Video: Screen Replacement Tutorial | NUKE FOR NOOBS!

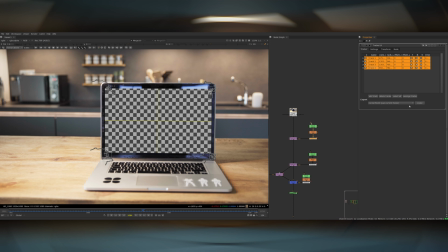(4:08)
And then I'm going to click export on this corner pin 2D node. Then if I press create, it's going to create a corner pin node. Then if I come down here, I'm going to put this underneath the existing corner pin node. And now if I scroll through, you can see that it tracks. So that's the basis of actually replacing the screen. One thing you should probably do, and I'll touch on a bit more later, is turn on the motion blur in the corner pin node.
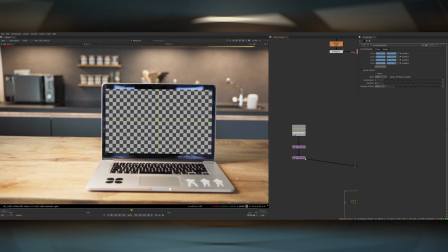(4:27)
Setting motion blur from 0 to 1 will actually turn it on, and then the motion blur will appear. And I also normally change the shutter offset from start to centered. That just changes at what point the motion blur is calculated. I usually find that centered is the one that looks more correct with the actual live action footage.
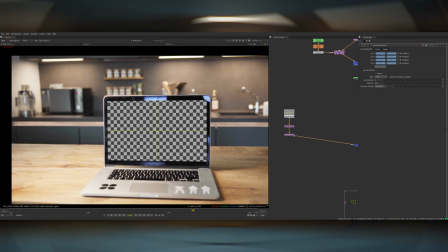(4:41)
And again, I'll talk about this more in a bit. The next thing I'm going to do is just match the sharpness of this checkerboard to the actual plate.
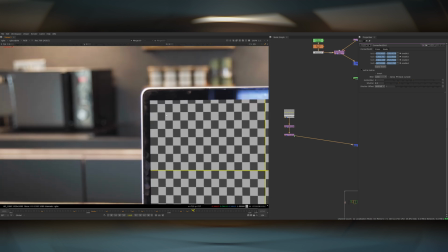(4:46)
As you can see, currently the checkerboard is perfectly sharp, whereas the actual plate has a little bit of softness to it.
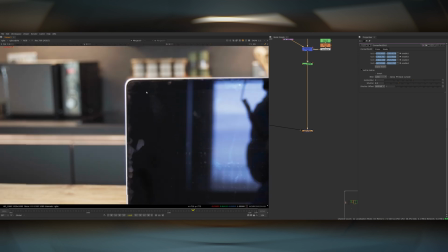(4:51)
Might be that the laptop screen was a tiny bit out of focus, or just generally the softness of the plate. So
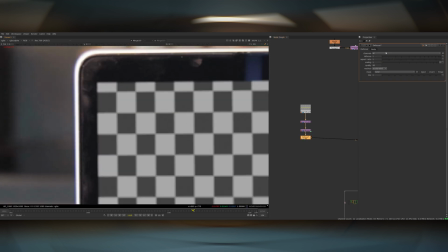(4:56)
I can do this by adding a defocus node, and I'm just going to keep it really low, probably less than 0.1, maybe a little bit higher, maybe about there. And as you can see, that softens the edges slightly, and it softens the pattern on the checkerboard itself.
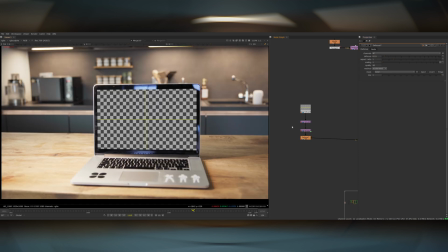(5:07)
Maybe that's a little bit strong. That looks pretty good. Next up, I want to make sure that my black and white points of the screen content are roughly in the correct place.
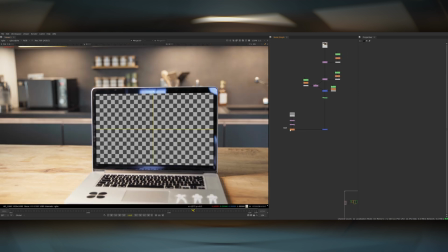(5:14)
To do this, I'm going to make myself a little bit of space. I'm going to unpremult the image, and then I'm going to add a premult afterwards and copy the alpha in just to make sure that our edges stay the same while we're doing the color correction. So I'm going to copy the alpha in from above the unpremult up here. Then we can add a grade node and start to mess around with the black and white points.
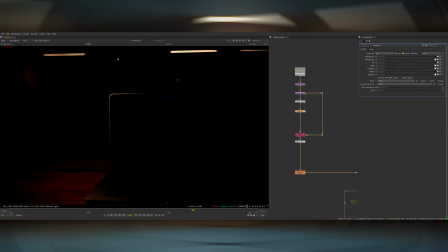(5:30)
To check the white point, I usually gamma all the way down. This allows you to see just the really hot highlights in the shot, and it gives you a good sense of how bright what you're adding in should be.
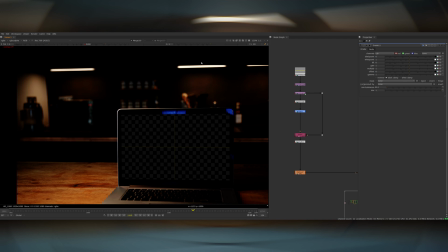(5:38)
So in this case, I think the computer screen could probably go a little bit brighter. The reflections and the lights in the background and everything, and even this highlight from the window on the laptop are quite a bit brighter.
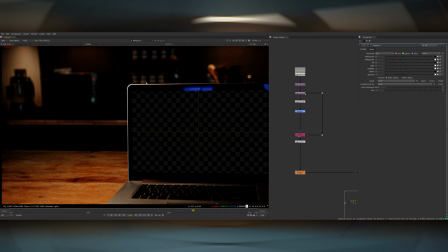(5:47)
Obviously, the laptop screen isn't the same brightness as the sun outside, so it shouldn't match exactly, but this is a good indication that it could probably come up a little bit.
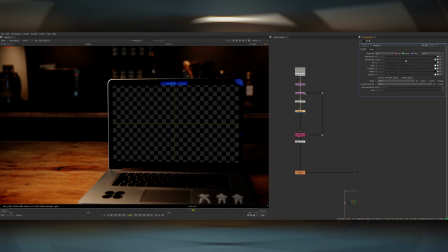(5:54)
So I'm just going to take the white point and just push it to the left slightly until it feels like it's a bit more in the right place.
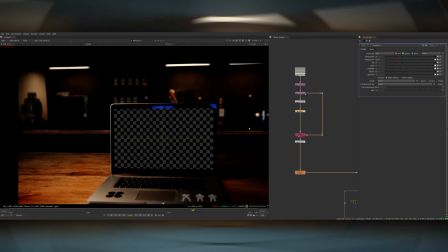(6:00)
And I'd say something like that probably feels about right. This is a little bit subjective, and there's not really a right or wrong pixel value to get it to.
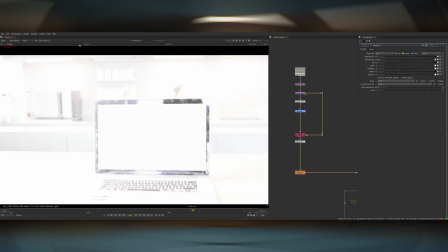(6:06)
Then if I reset my gamma, I can turn the gain all the way up in the viewport to check the black point. And here I would say that the black point feels like it's a little bit too high.
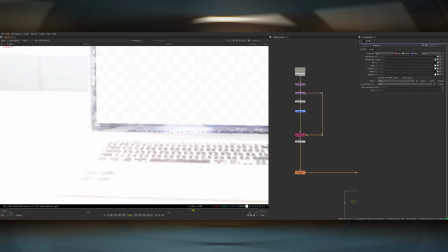(6:14)
You can see the dark stuff in the shot is a bit more crunchy, whereas the checkerboard itself is actually pretty light and lifted. So I can take the black point and just push it down a little bit. Again, it's a computer screen, so we don't want it to be too punchy, but just a little bit lower probably feels more correct.
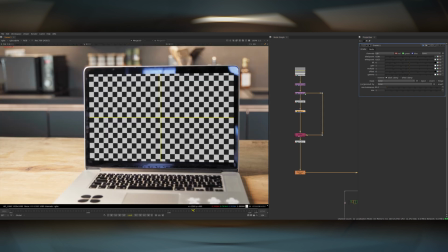(6:27)
So that's the difference if I turn it on and off. That might even be a little bit strong looking at it in the normal view. So what I might do is just turn the mix down a little bit.
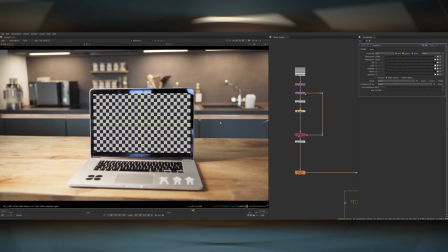(6:34)
It looks a bit more like it's actually on the screen now, and it matches the contrast in the shot better. Next up, what we want to do to really add this into the shot properly is add the reflections back on top.
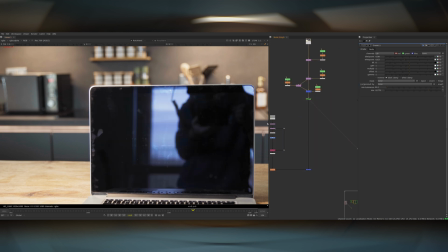(6:42)
And like I was saying earlier, the fact that this is shot on black makes it much easier to extract those.
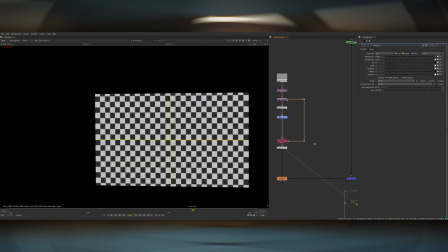(6:47)
It's really simple to do this. Because we've got this unpremult and premult setup, all we have to do really is just merge the footage over the top of this checkerboard and set it to screen.
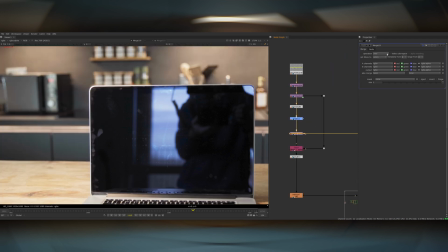(6:55)
So if I do this, add a merge node in here before the copy node, set this to screen, and there we go, our reflections are instantly on top.
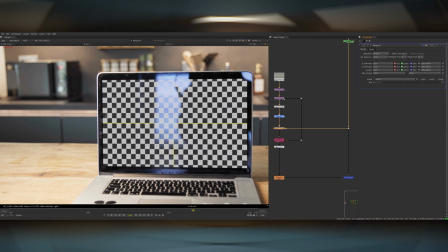(7:03)
Creatively, you can choose to turn the mix up or down to add more or less reflections. I tend to leave it on the default setting because mathematically that's probably exactly what would happen.
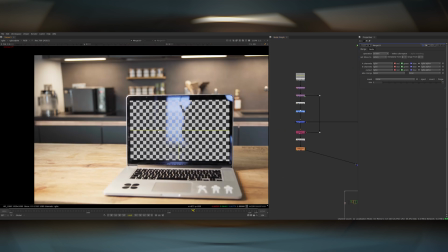(7:11)
That's already looking pretty well embedded into the shot now. We probably want to introduce a little bit of grain onto the image that we're adding on top, just so that it matches what's underneath it.
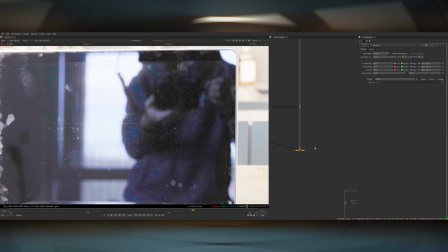(7:19)
If I crank this up, you can see there is some grain on the screen. So underneath this defocus, I'm going to add a grain node.
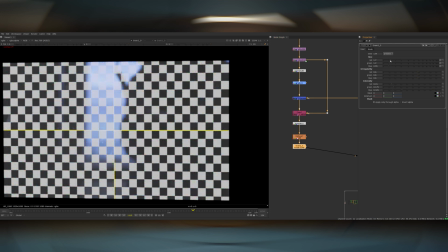(7:24)
This is obviously too strong at the moment. I normally turn these right down. Usually about half of what they are by default is a good starting point, and then just go from there.
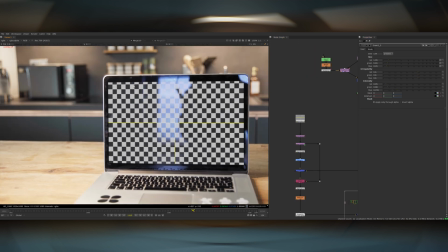(7:31)
Just subtle, but it helps to bed it in slightly more. Another thing I sometimes do, depending on if the screen is a bit dodgy or if you're looking at it from an angle, is add a bit of a vignette onto the edges.
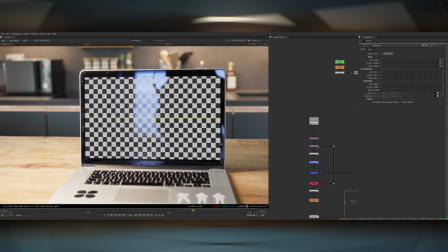(7:39)
It's the kind of effect you get when you look at a screen from side on and it doesn't display the picture perfectly.
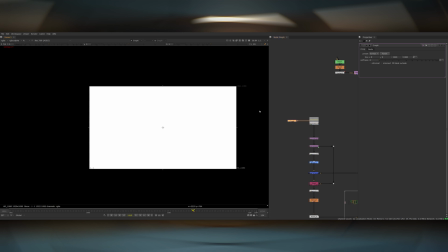(7:44)
A really simple way to do that is to add a crop node, look at the alpha, and then just turn up the softness a little bit, and that will actually eat into the edges of the picture.
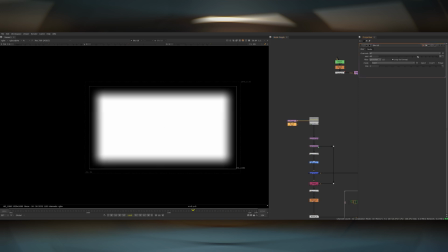(7:51)
Then I can blur this a little bit more if I want to as well. Maybe like 300, and then add a crop node back onto this and copy this alpha into the checkerboard and premult it.
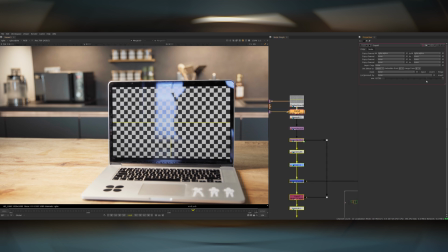(8:00)
That's obviously way too strong at the moment, so you can turn down the mix on the copy node, and this will determine how much of that eroded alpha is actually copied into the mainstream.
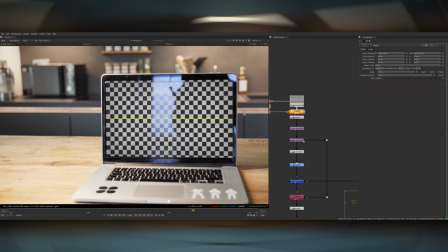(8:08)
It just adds a little bit of variety into the screen, so it's not exactly the same luminance across the entire thing, because normally screens don't display exactly like that.
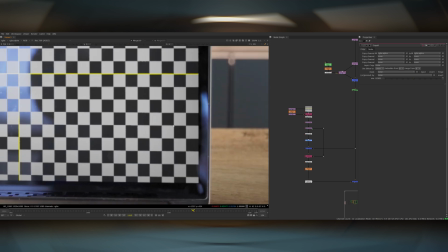(8:15)
And lastly, we can also add a little bit of a glow if we want to as well.